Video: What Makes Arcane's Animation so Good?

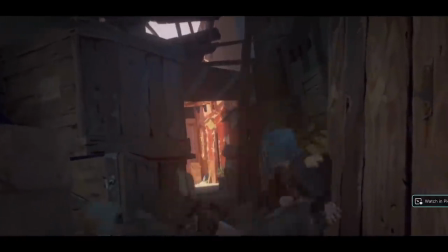Talked a lot about detail and exaggeration, and those are great things, but they can also get in the way and jumble up the scene,
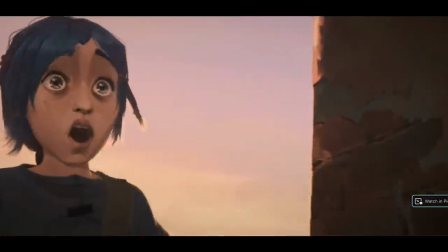make it harder to follow, and Arcane gives a master class on how to pull back a little bit for clarity.
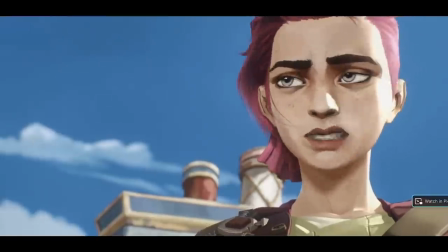Obviously, the backgrounds throughout the show are just ridiculously good, but when the action starts to pick up, these backgrounds get simplified tremendously,
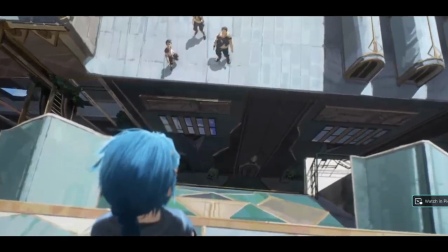and a lot of this is done through the camera and the focusing technique and where they choose to place the camera,
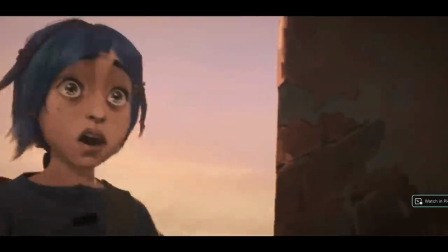and even when they cut. They don't switch between characters a lot. They just show the character from different angles during that one particular action. Number five, I think they do a fantastic job of using the art to set the location that you're in.
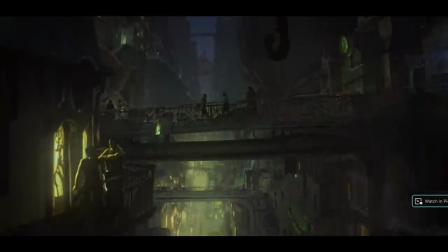The show follows a lot of different characters in a lot of different locations, so it's really easy to lose track of things, but I never really did.
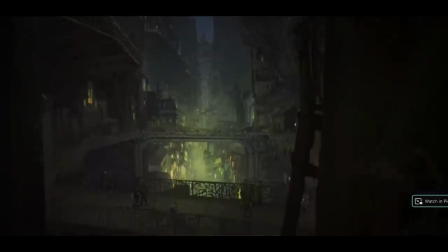This happened to me while watching the latest season of The Witcher. Where am I now? A city? Somewhere?
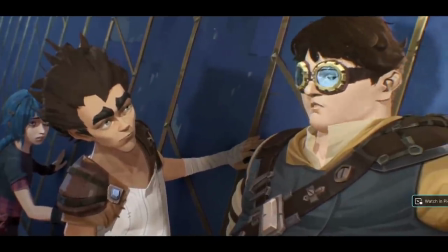I always felt grounded in Arcane, and it did this through the use of colors and tones, like the Overcity, it was bright, and it was clean.
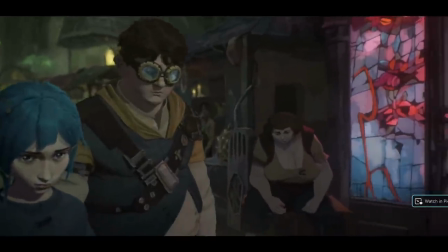The Undercity, it was dirty, and it was dark. But it wasn't just that. Parts of the Undercity were dark and warm colored.
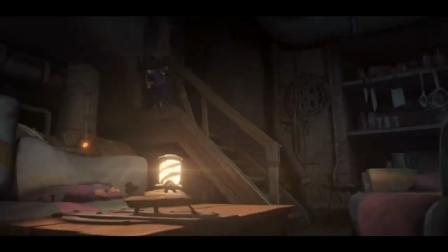They used browns and reds to make them feel somewhat safe,
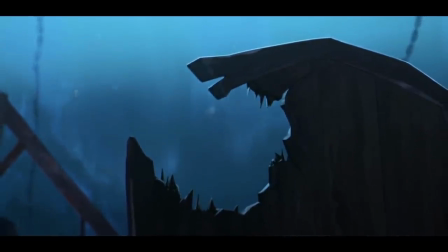while other parts of the Undercity were also dark, but they used cooler colors to make them feel more menacing.
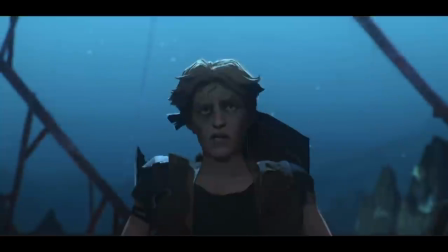When you are introduced to a place,
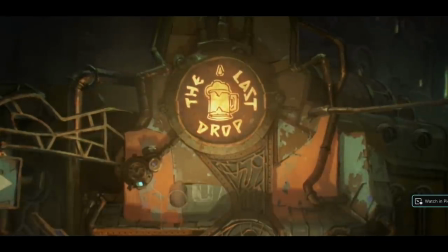it does these long establishing shots to show you where they are before it jumps to the characters to push the story forward. Another thing they did really well is they used bright highlight colors to code different elements.
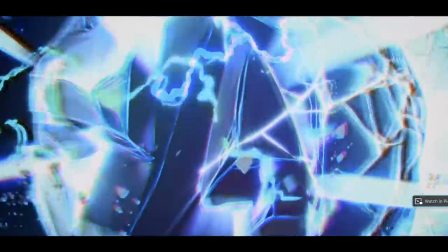So when you jump from one story back to another storyline,
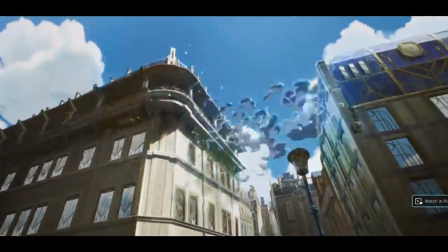or when a character from one storyline starts to interact with another character that was following a different story thread,
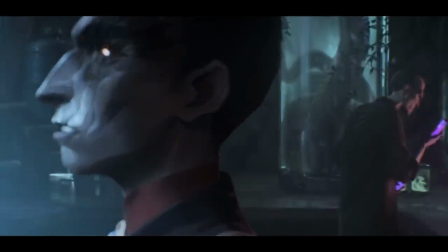that sort of thing can kind of help you follow who's aligned with who. Oh, this is blue. They're using this kind of magic here.
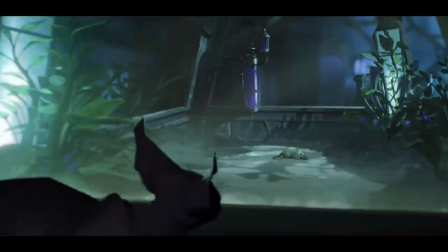Oh, this is purple. They must be aligned with this group or this person. That sort of thing helps with the clarity of the entire show.
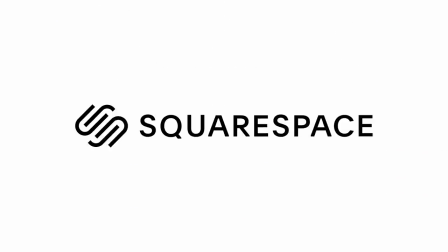Now, before I get to the next one, I would like to thank today's sponsor, Squarespace. Having a website is great.
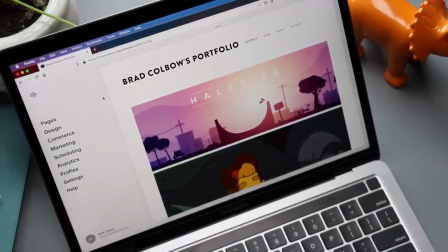Having your own domain makes that website even better.
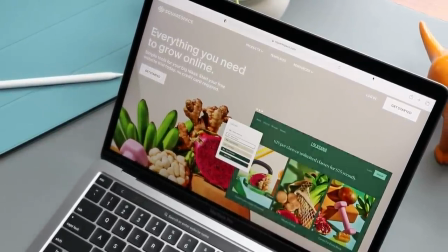But what really makes Squarespace the all-in-one platform for your online presence are all the marketing tools and analytics baked in.
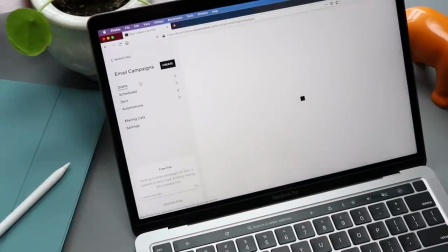Grow and engage your audience with Squarespace's email campaigns.
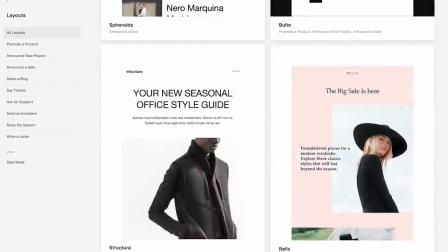Create powerful email content that matches your website with your existing products, blog posts, and logo so your message is consistent and effective.
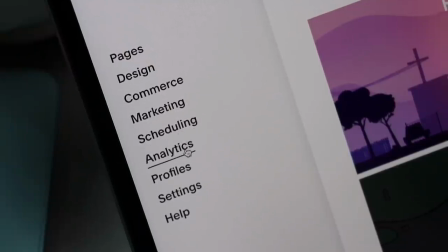Quickly understand your audience with Squarespace's website analytics, including page views,
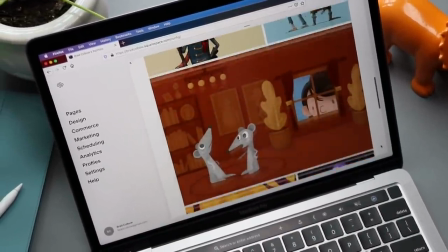traffic sources, time on site, most read content, audience geography, and more.
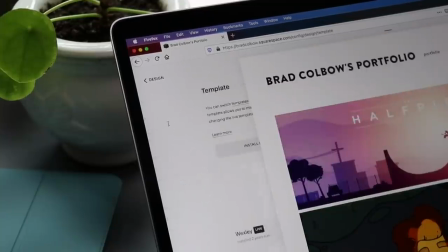Give feedback on what's working and how you can improve.
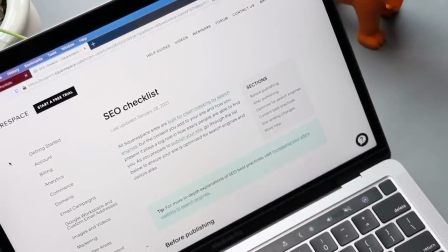Squarespace takes all the guesswork out of search engine optimization for your website. which means you'll get found in search by more people more often. Check out squarespace.com for a free trial, and when you're ready to launch,
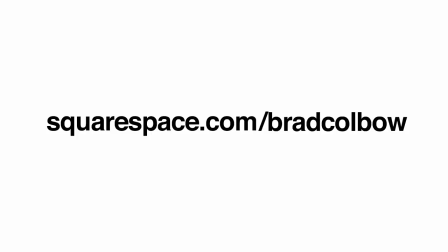go to squarespace.com slash bragcolbo to save 10% on your first purchase of a website or domain.
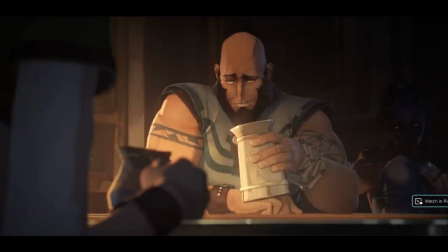All right, number six, it's all in the eyes. So much acting in the show happens through the character's eyes.
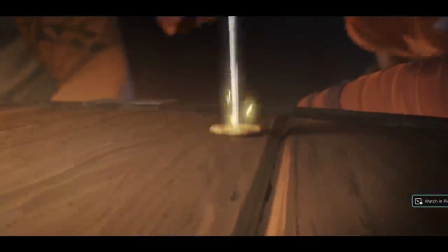Sometimes they're darting around. Sometimes they're holding an icy stare. Sometimes they're just directly looking into the soul of another character.
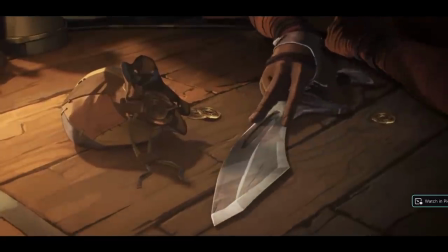Maybe those eyes are showing fear. Pixar does this well, too, but for me, Arcane kind of takes this to another level. Number seven is this show often tries to replicate real-life cameras inside of their animation.
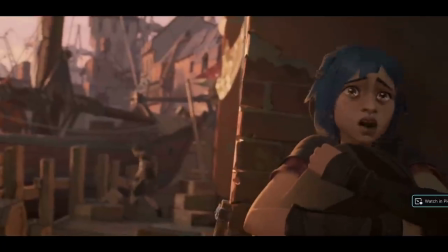Basically, camera wiggle.
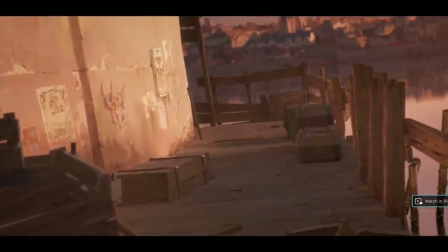And I'm going to sound like a broken record by the end of this, but this is another one of those things where if they made that camera wiggle too obvious, it becomes a distraction.
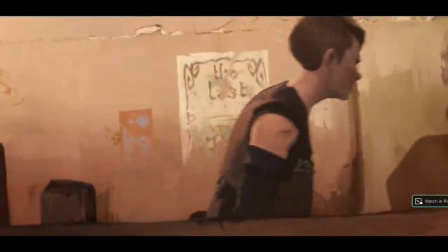But I don't feel like it ever does.
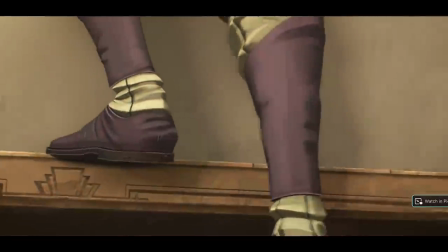You want it to feel like a film crew is following around these actors and that this is not a static scene like some of the others that are filmed in a pub.
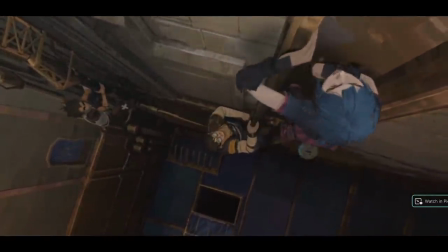Here they're climbing a building. It's pretty shaky because they're in a precarious place.
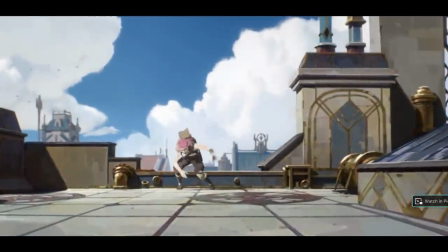But even when we switch to the establishing shot on the roof, we can see V climbing up and over.
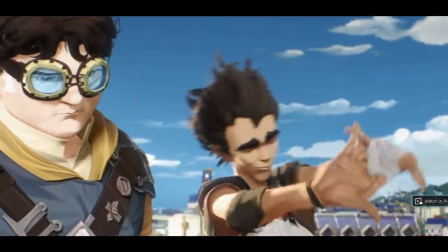The camera is still moving, you know, just a little bit, just slightly. This subtle camera swaying is everywhere throughout the series.
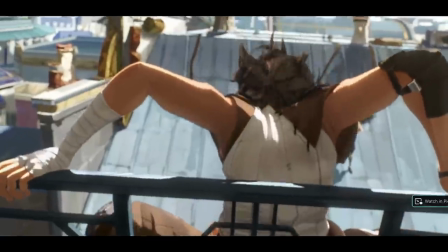It makes the animation feel more like it's moving and it makes the scenes feel more focused on a particular thing or character.